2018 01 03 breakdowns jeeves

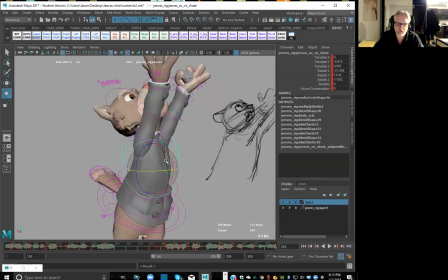Okay, a little bit more rotate in the body.
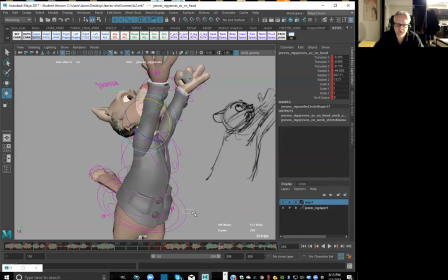Okay. And here, so we got this coming up.
A little higher, do say.
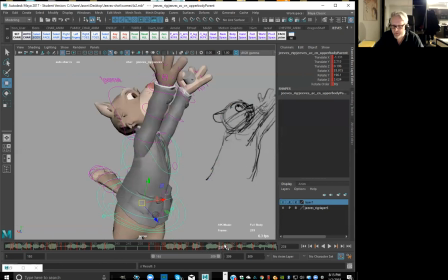Okay. So break, just knocking away at this little gap right here, like the seven frames, like just to get away.
They do. They do, they do.
And then maybe just a little bit of a shake on there as well.
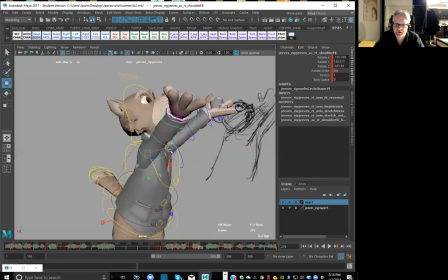So just to take the cursor off of how smooth like the arms are, right? Because it just hits this fluid path, right?
Do say.
So start to bring this a little bit more erratic up here. So a little bit back and forwards,
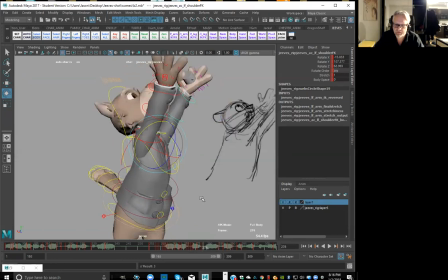Okay. Again in here. So I'll get like a little bit of the opposite, right? So a little bit wide here.
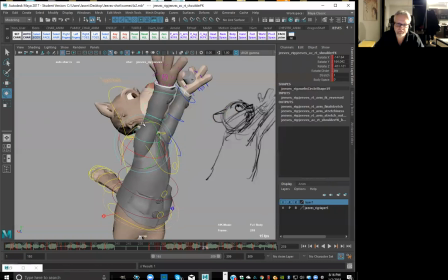Okay, and then in here. And I'm doing this like on twos, right? So it's a little faster, a little snappier.
To say.
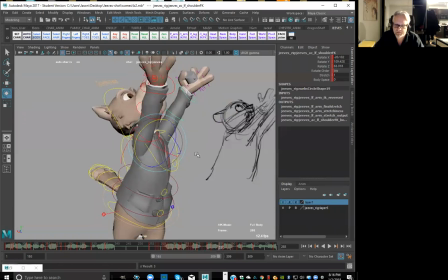Okay, and here, just on the arms for now, just trying to get like that,
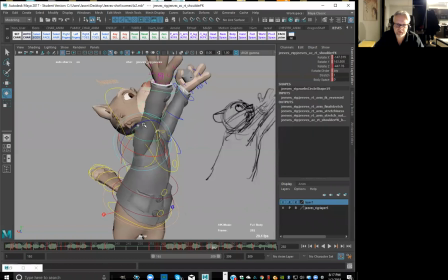a little bit of energy right there.
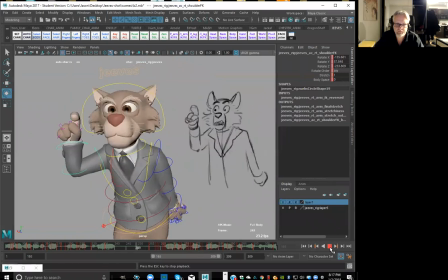Okay.
And I want to make this absolutely clear, even if they do say Jehovah. And I want to make this absolutely clear, even if they do say Jehovah. And I want to make this absolutely clear. Even if they do say Jehovah.
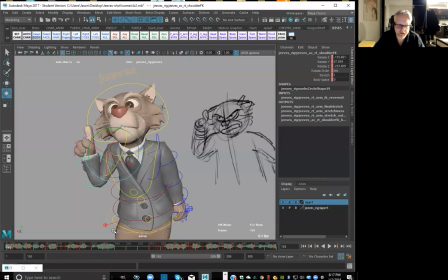All right. So let's just as we're going in through there. So we want to just see what the body's doing.
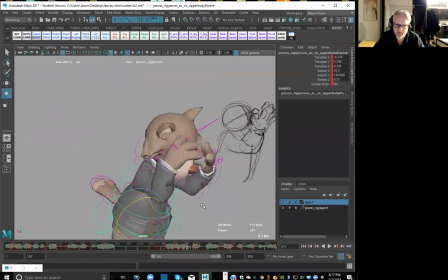So we can really get like a little bit more fluidity here. So maybe we can push the transition here. Right. So as the body's coming down, maybe just lean them over a little bit more so we can get a little bit more of a reversal here.
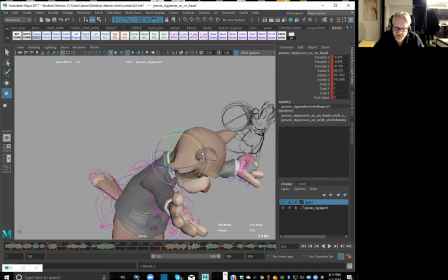So again, just sort of pushing some of these transitions so that we can get and some more change up, right? So here, maybe we can get the head to follow through.
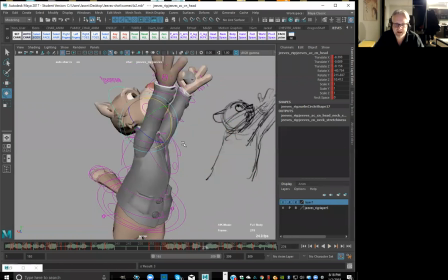So we start to get the head just to come up and come into that pose. So like, so it's not like everything, again, sort of landing at the same time.
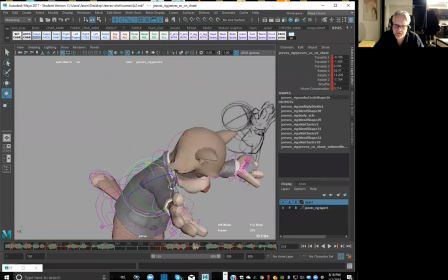Okay, same thing with the body here. So if we get this little transition there, a little bit transition here. Drag the head a little bit more there.
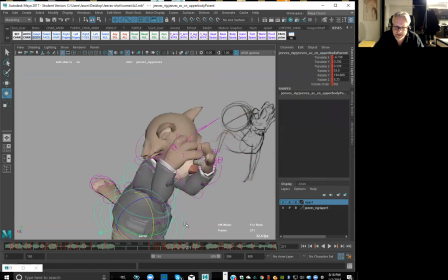So see what I'm trying to do, like is get like a little bit more of this fluidity happening, right? So here, and we can push this just a bit further. So get that a little bit more of a drop down.
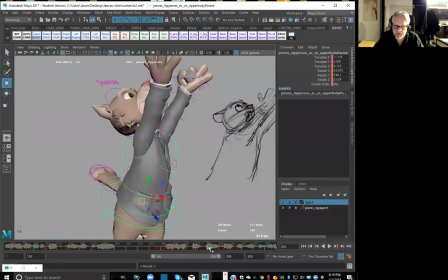And then we hit this nice and hard up here. Go a little bit beyond that little accent, right? And then I'll come back down into that.
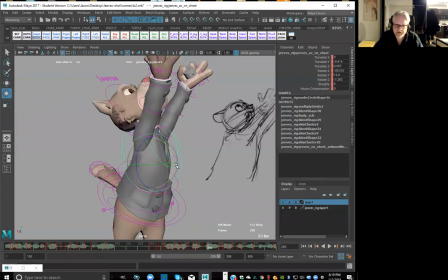Okay, same thing with the body here. Because it feels like it just kind of snaps up into there.
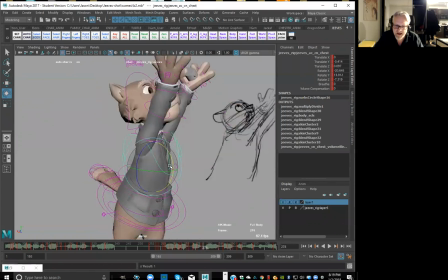But like if we can add a little bit more motion through the root, it'll feel a little bit more connected. Right, so we get through there.
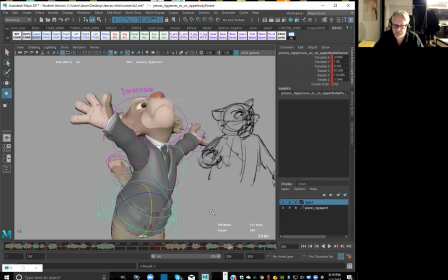Okay, now, transition-wise, like through here, now we've got to figure out, like, what's going on, right? Because there's a few things happening here, like where the hand feels like it needs to have a little bit more of a breakdown coming through there.
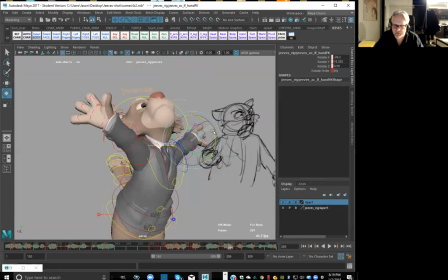Right, so as it flicks around, right? So coming around this way. And then it comes back over there, which is really nice.
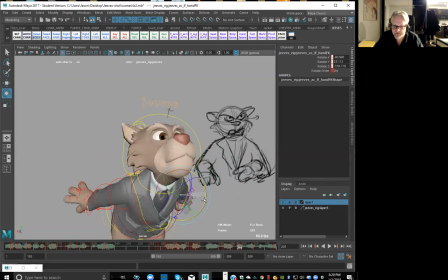Because I like how fast it comes around there, but we just want to make sure that it transitions nicely.
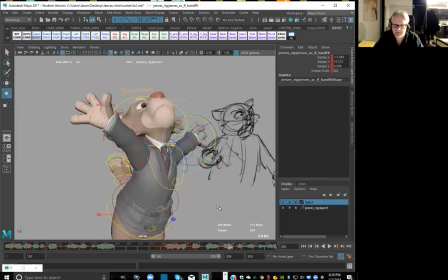Okay. Now, boom, hand. Okay, and just sort of like watching like how it transitions from there and around.
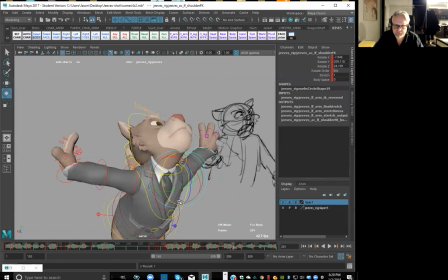Okay. And this arm pose, maybe we can make this go a little bit more this way. And then swing around, okay?
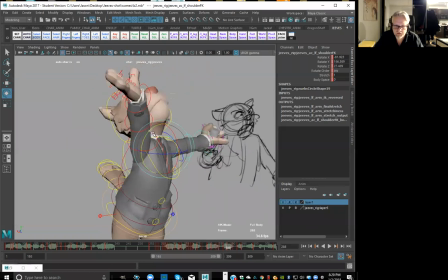Okay, and here, I'm going to just do the arm. Let this come down a little bit further.
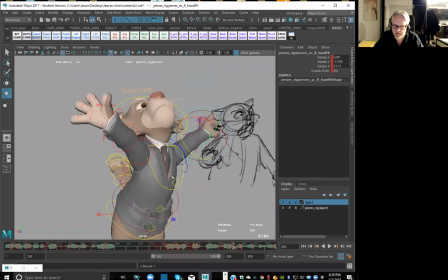Get this to be nice and broad. Okay.
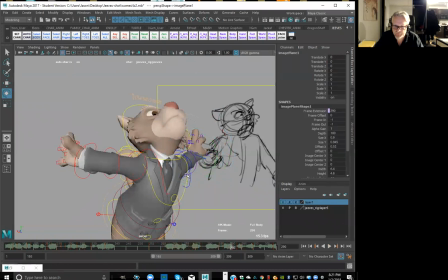Here. A little bit wilder. Okay, a little lower here.
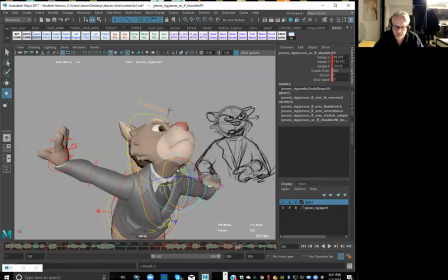Yeah, just trying to find like that wild arc. If I can bring one arm down before the other, that'd be even better.
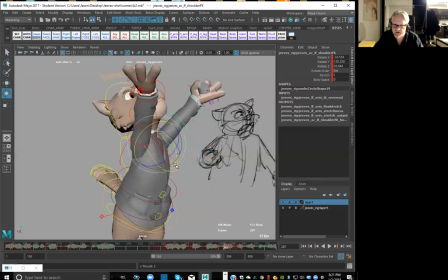Just to kind of take the sort of like the twinning out a little bit, you know. But when I'm thinking about this stuff, I'm not really too
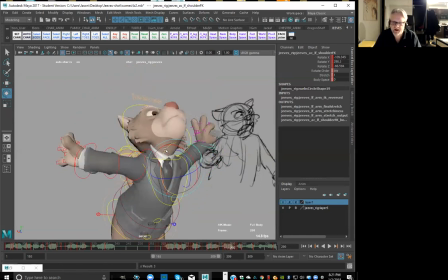concerned about twinning, especially if the character is super passionate about what they're doing. But what I'll try to do is, on the way from pose to pose, try to find a more interesting way of bringing the limbs from pose to pose, right?
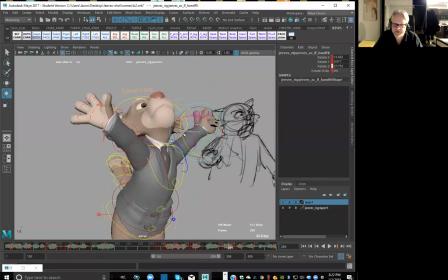So if I can find like a nice transition way and to break it up,
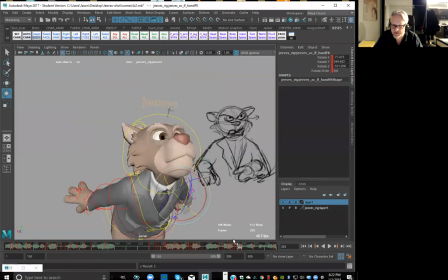then that will be a way to kind of like give more interest to the actual pose.
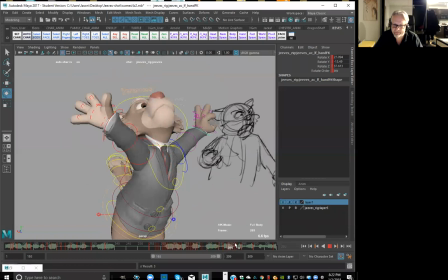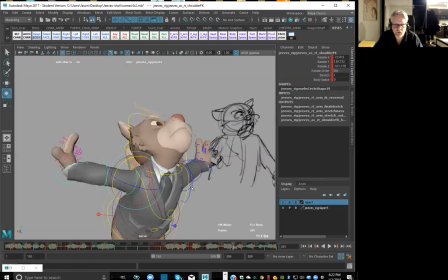All right, so like this one's got like a kind of an interesting way of coming down, because it feels like in the keys, like it's got this really nice anticipation back, and then it's going to flip over. So we want to try to get that in there, which is different to what's on the other arm.
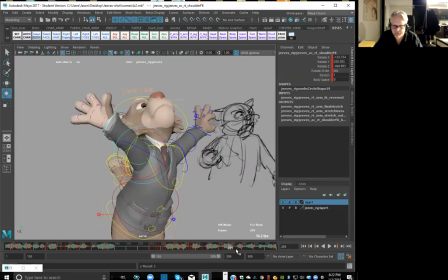So I'm going to try to bring this up and around, which is cool. So keep that going. So again, I mean, I'm just kind of like working just on the arm itself, because it is sort of a little bit more independent to what the body is actually doing.
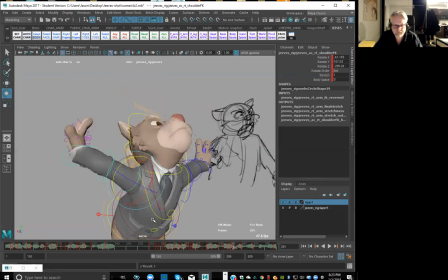Okay, right here.
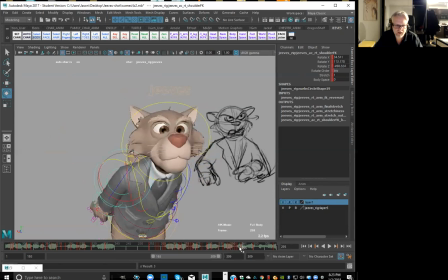Swing it around there. And then, boom, this is too low.